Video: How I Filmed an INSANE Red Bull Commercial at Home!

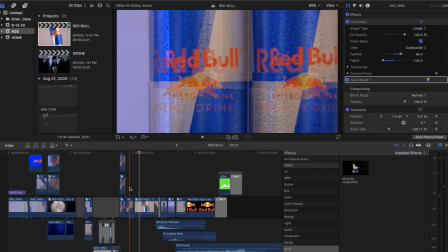8:37 So it looks like you could see inside or through the box to see the Red Bull cans inside. So what I did is I shot 2 separate shots, one of the box and one of 2 cans.
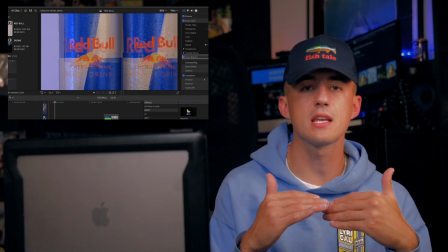8:50 So it looks like it, 2 separate, layered them, messed with the opacity. You need to shoot them properly on the, kind of match them up.
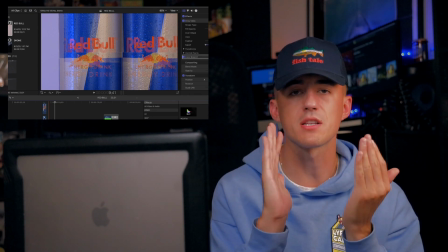8:57 Use your imagination, match them up. And you mess with the opacity and you make sure they match.
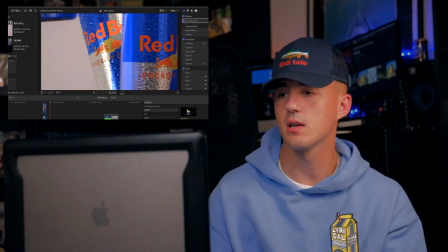9:03 And then boom, you have that effect. From there, matching to the beat, I took away the box.
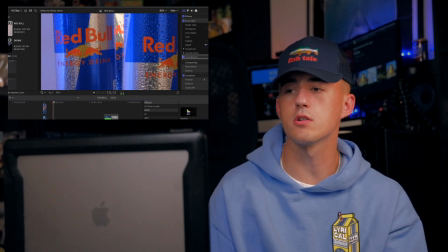9:09 And I did a really mediocre job of the masking in this next one, but then you get your 2 cans.
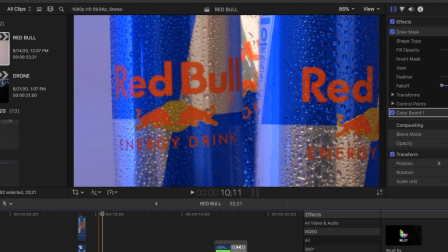9:18 I took the can out when it was rotating, and it gives me an opportunity to draw a mask in the middle of the cans to open up to my next product shot.
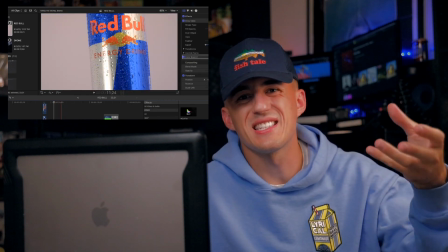9:32 Now this was on my rotating display and I shot this on the 360 feature on the DJI Ronin S,
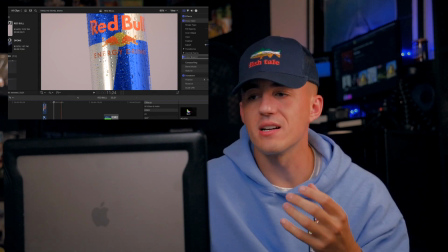9:39 and I added a stabilization because it brings it in a little bit more. It looks clean.
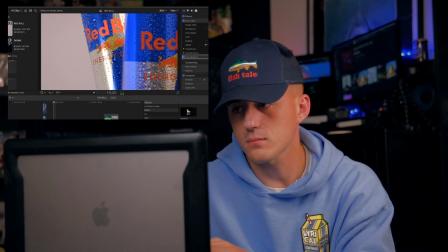9:44 You let that play. So that's what this next shot is coming up.
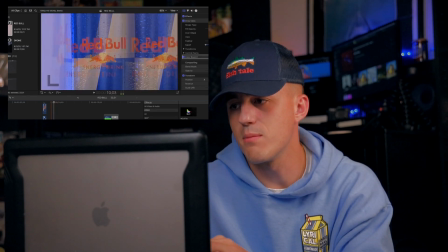9:48 But as you can see, I actually messed with the Red Bull can and it turns a certain way.
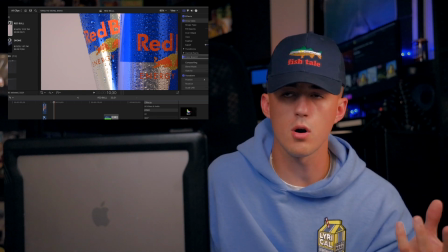9:55 You reverse clip, you add it on top, and then you go into transform and then you key out where you want the can to go.
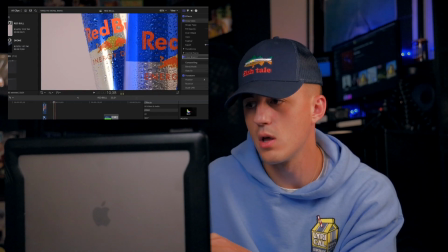10:02 So I bring it out, act like it's nothing.
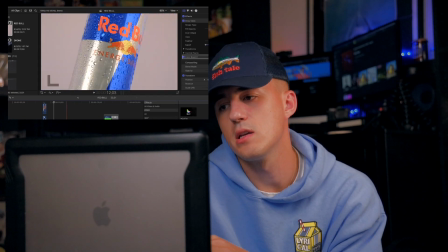10:05 From there, what I did is I had the Red Bull can spin, speed ramped, matched to the music, added sound effects, Luma key dissolve.
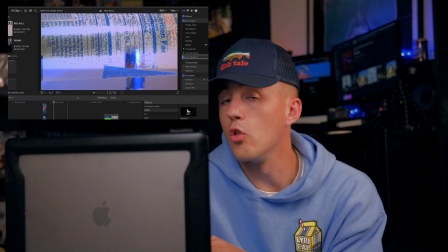10:14 That's our best tool here.
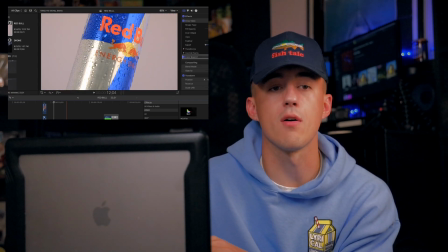10:19 luma key, dissolve. Now this was a little tricky.
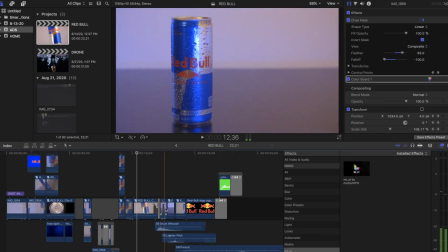10:23 So this was a shot where it's very small, it's very tiny, very quick, and I just added it and duplicated it, reversed the back end.
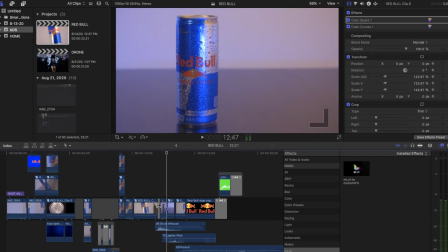10:36 It's the same clip, so as you can see, okay, speed ramp the hell out of that in the beginning. Boom, bring it up.
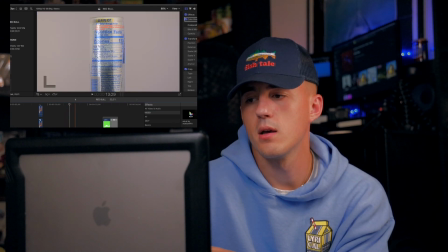10:50 Okay, back. Okay, see that?
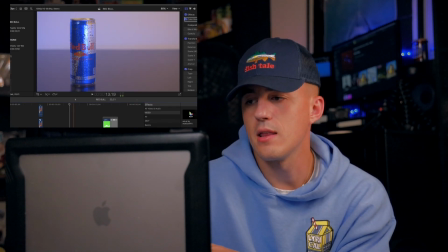10:52 Because you're bringing it back and you speed ramp the hell out of the back end, and it gives you this crazy looking, boom. It's so fast you wouldn't notice it, but it just flows so nicely,
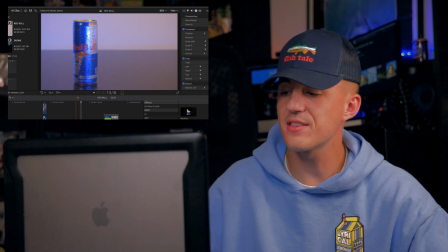11:05 especially with the right sound effect and the right effects that you add. And I add this little effect called M aberratic to it, and I just keyframe that too.
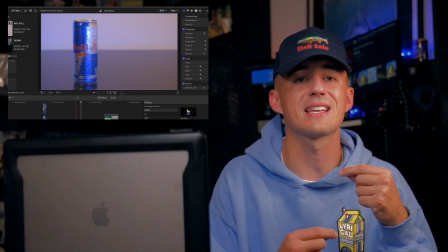11:13 It's a lot of keyframing, it's a lot of masking, it's a lot of just keying in general.
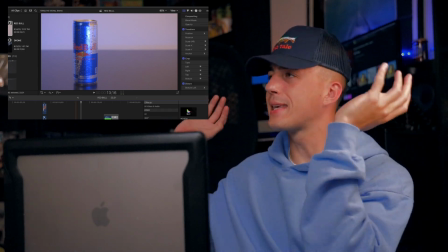11:18 That's our word of the day. Keying is the word of the day.
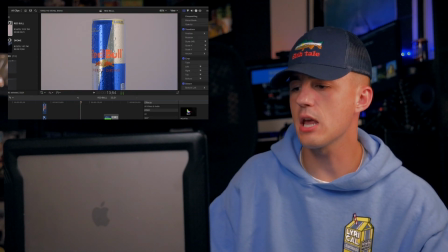11:22 Learn it, live it, love it. Boom. Bring in the next shot after you do your fast speed ramp.
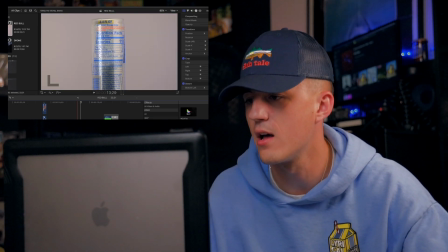11:31 In. Bring in the next shot. I want to see it. Here was a rotator.
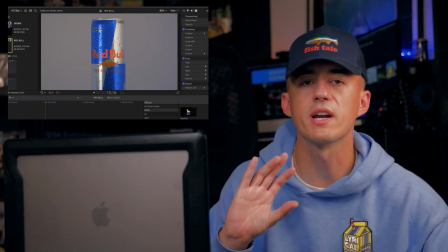11:36 Okay, I messed with the color curves. You bring in your product on the rotating product display.
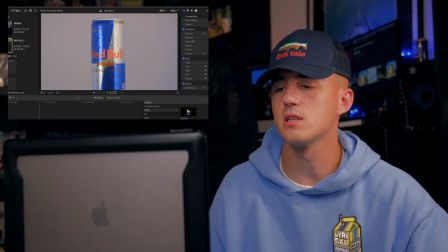11:42 You make it a little fast, speed ramp, slow it down,
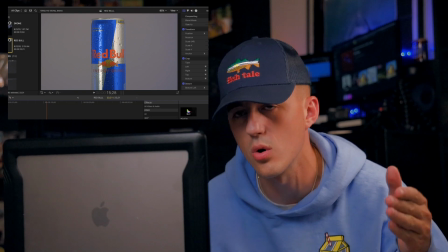11:46 add some Ken burns after you do your blade tool, and voila, it comes in slowly.
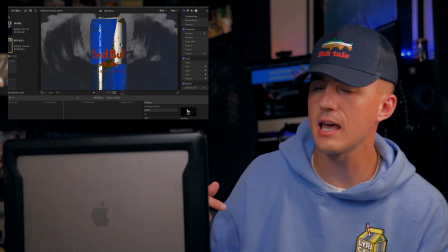11:53 I created wings on my iPad. I animate on my iPad, so I added that.
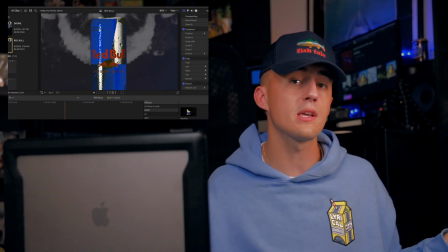11:58 I just luma keyed green behind the wings and drew the wings, and boom, we got some wings behind the Red Bull key.
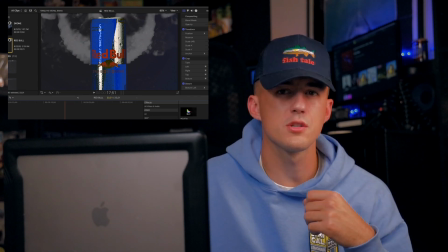12:04 And what you have to do is you have to mask out the can so it doesn't look like the wings are in front of the can.
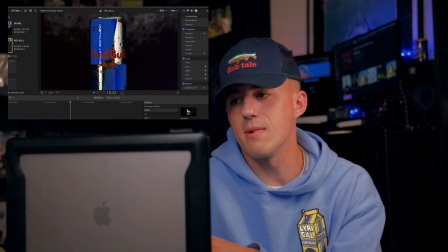12:09 From there, you match the beat. You always let your product finish its movement, especially with the wings, and then match the beat and bring in your logo. Now yes, that is a lot of terminology, and if you don't know what most of these are, please learn them, come back. You'll have a better understanding of how exactly I did it. If I truly sat here and did everything again, T to T to T, it would be about a 7-hour edit. That's how long it took me to edit this. Because you have to understand, draw masking, keying, each individual control point. It's a long process.